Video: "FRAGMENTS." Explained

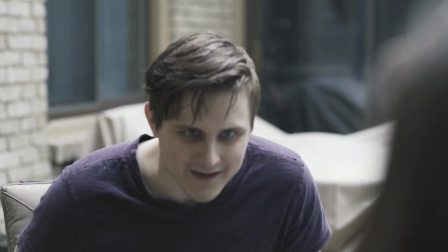[12:04]
Dallas is the Taylor in the situation and Taylor has become the Sam so
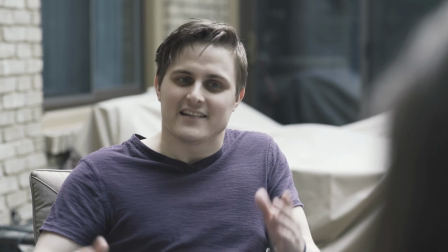[12:09]
Taylor is being just as cold to Dallas as Sam was to him earlier and I
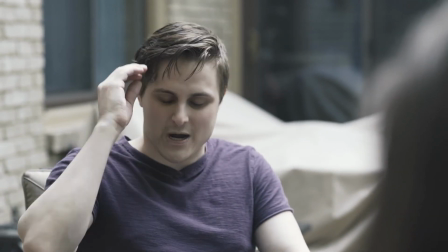[12:13]
think that ties into the world itself which in general symbolizes depression and
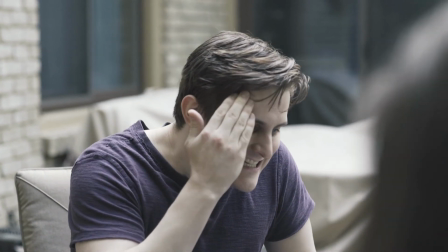[12:18]
Taylor just keeps running towards someone that isn't good for him and ignoring those who actually care.
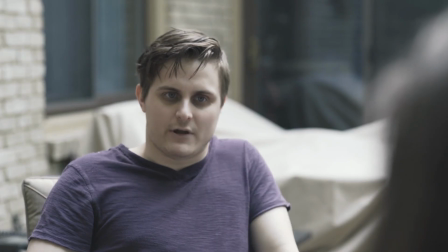[12:25]
This scene also ties back into the garage scene earlier as Dallas is talking about how he found a way to unlock all your memories,
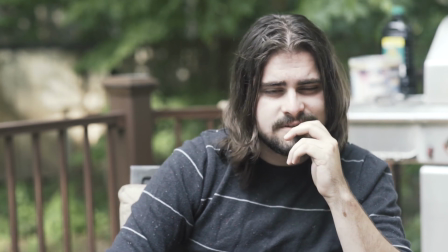[12:32]
which is a very dangerous and illegal procedure.
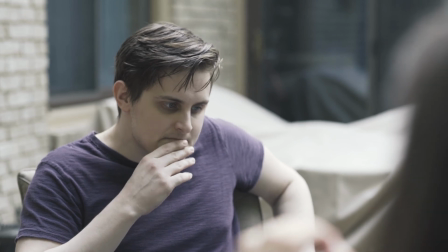[12:35]
So whether he died trying to crack the code or the government caught wind and killed him beforehand, I don't know.
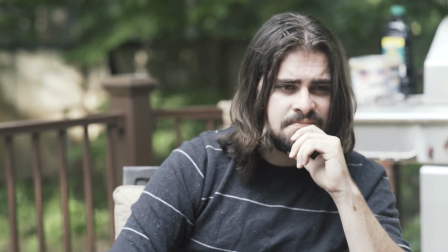[12:42]
I guess that's kind of left ambiguous. Brian and Trevor, let me just tell you, they killed it.
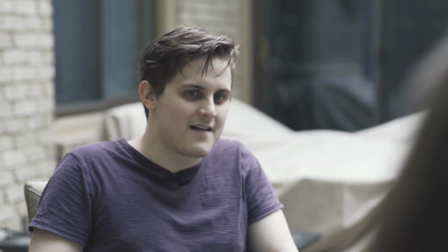[12:47]
They did such a good job. Brian brought so much to the page that it blew all of us away and trevor although more
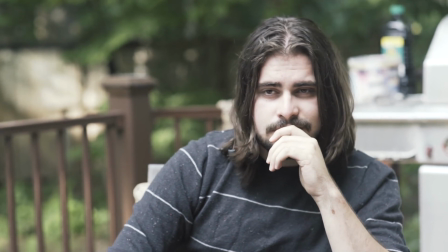[12:53]
subtle shows so much through his eyes i mean look at his eyes here you
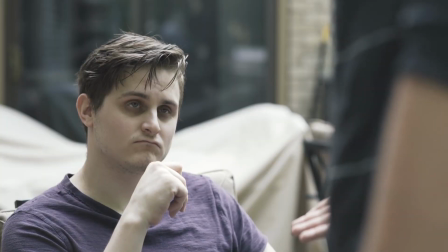[12:58]
can see how much pain and emotion he's holding back it's freaking
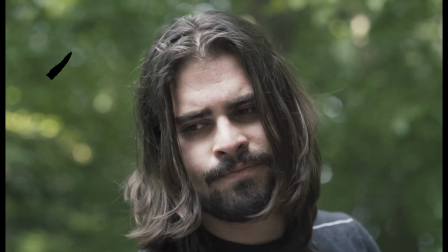[13:02]
great uh the aspect ratio begins to close here um
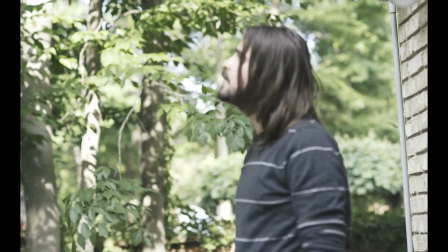[13:07]
as we show that the brief moment of levity is now gone um which is
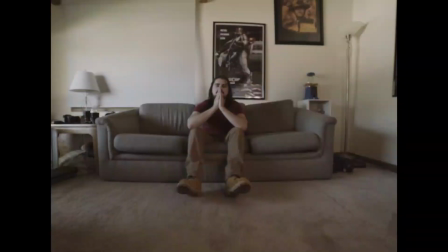[13:13]
how depression works in waves so we see taylor here sitting in front of of a Robocop poster.
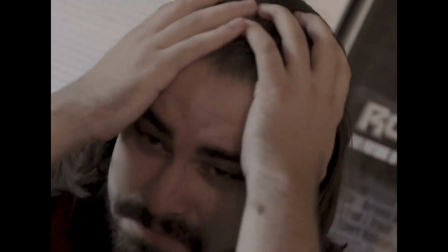[13:19]
And if you've ever seen Robocop, you know that it's a story of a cop who loses his memory and then is used by the bigger machine to do his bidding.
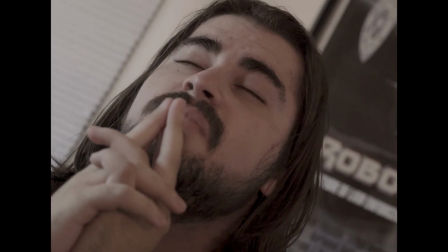[13:27]
So the parallels are great. Totally coincidental because we didn't plan that, but I can easily BS my way through that deeper meaning. So that's awesome. Don't bullshitter, bullshitter. So fragment number four, the last fragment, brings the whole Remembank framing device to the forefront.
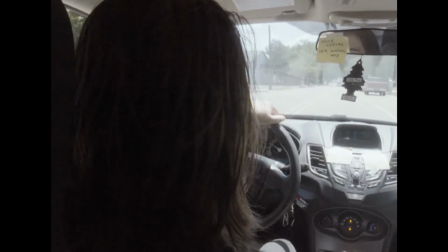[13:43]
It's crazy how in the beginning, Remembank almost played no part, and then the final product almost became like the unseen narrator of the whole thing.
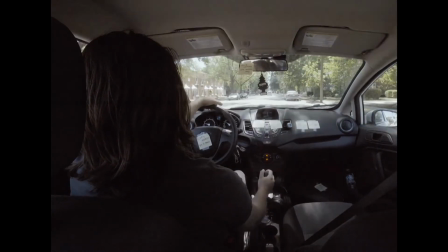[13:52]
The beginning of fragment number four is different because it starts with the end card from the previous fragments, only this time it's being typed.
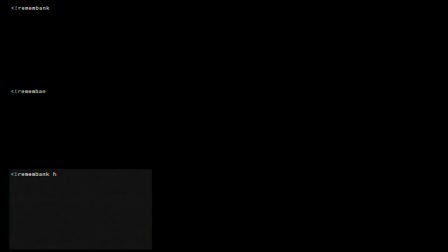[14:01]
So to talk about the end cards, the end cards are important when trying to decipher fragment number four,
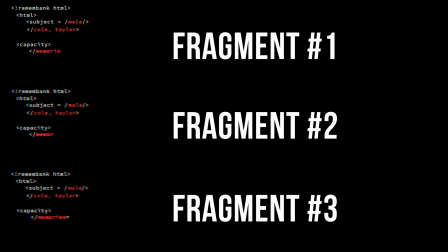[14:07]
and the reason why it's being typed is because, to jump ahead here, Taylor is left with just one single memory and in RememBank whenever someone dwindles down to just one memory the system can like
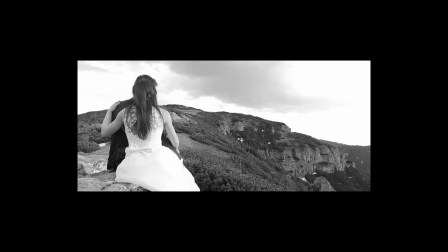[14:19]
no longer be automated and has to be put in manually.
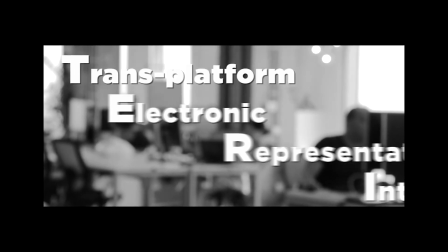[14:23]
I kind of like I sort of picture like some random RememBank employee in a dark room sitting at a really beat up computer
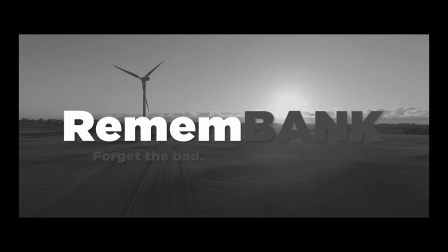[14:30]
watching Taylor's life through this broken computer and everything that we've seen so far is what he or she has seen.
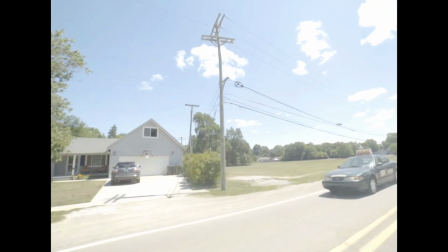[14:37]
These driving shots I just liked because we had them and they don't really have any significance. I just liked them. So a quick detour here. A while ago, I said that this film was controlled chaos.
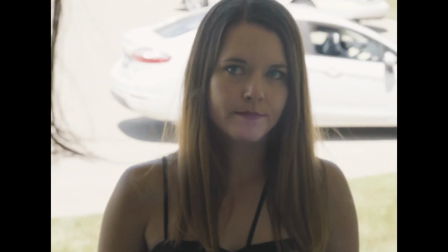[14:49]
To me, nothing shows that better than this scene. We shot this scene three times from each side at least.
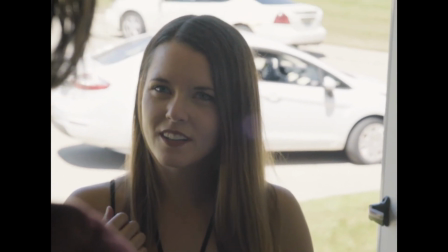[14:55]
What you see on screen is a combination of almost every single take.
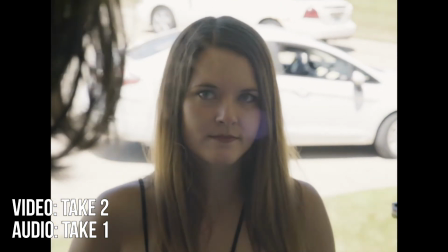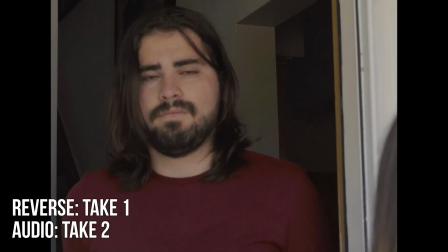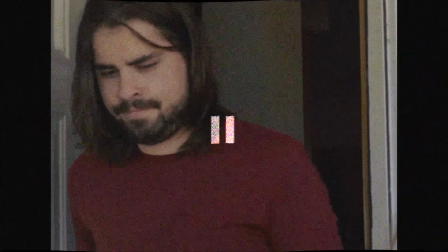[15:13]
So the audio from take two is being put over the visual from take one and I just had to match the lip movements and I liked the visual of take three but I didn't like a certain ad-lib so I replaced it with another one from take two.
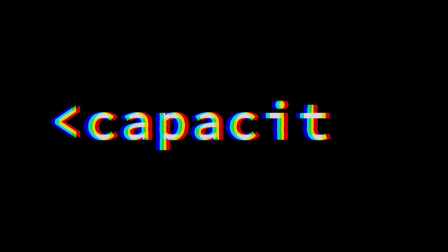[15:26]
It's it's crazy. This whole film is controlled chaos. It's kind of insane.
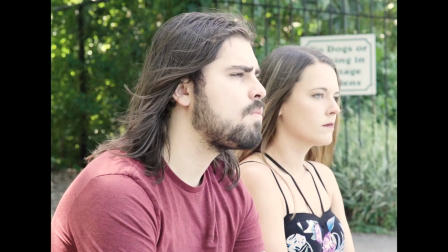[15:31]
So I'm not going to spend too much time on this conversation between Sam and Taylor because there isn't too much to unpack that, you know, already isn't said on screen.
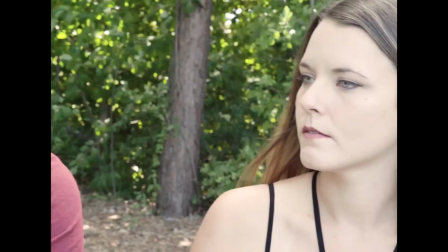[15:39]
He's trying to force something that won't work and she pushes him away. And the beginning of the conversation is actually the start of fragment number two.
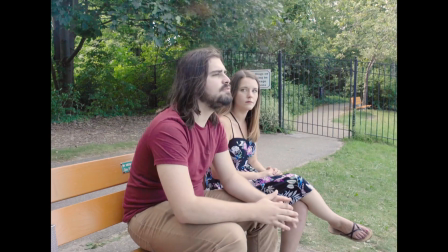[15:48]
So it gives context to that line as well.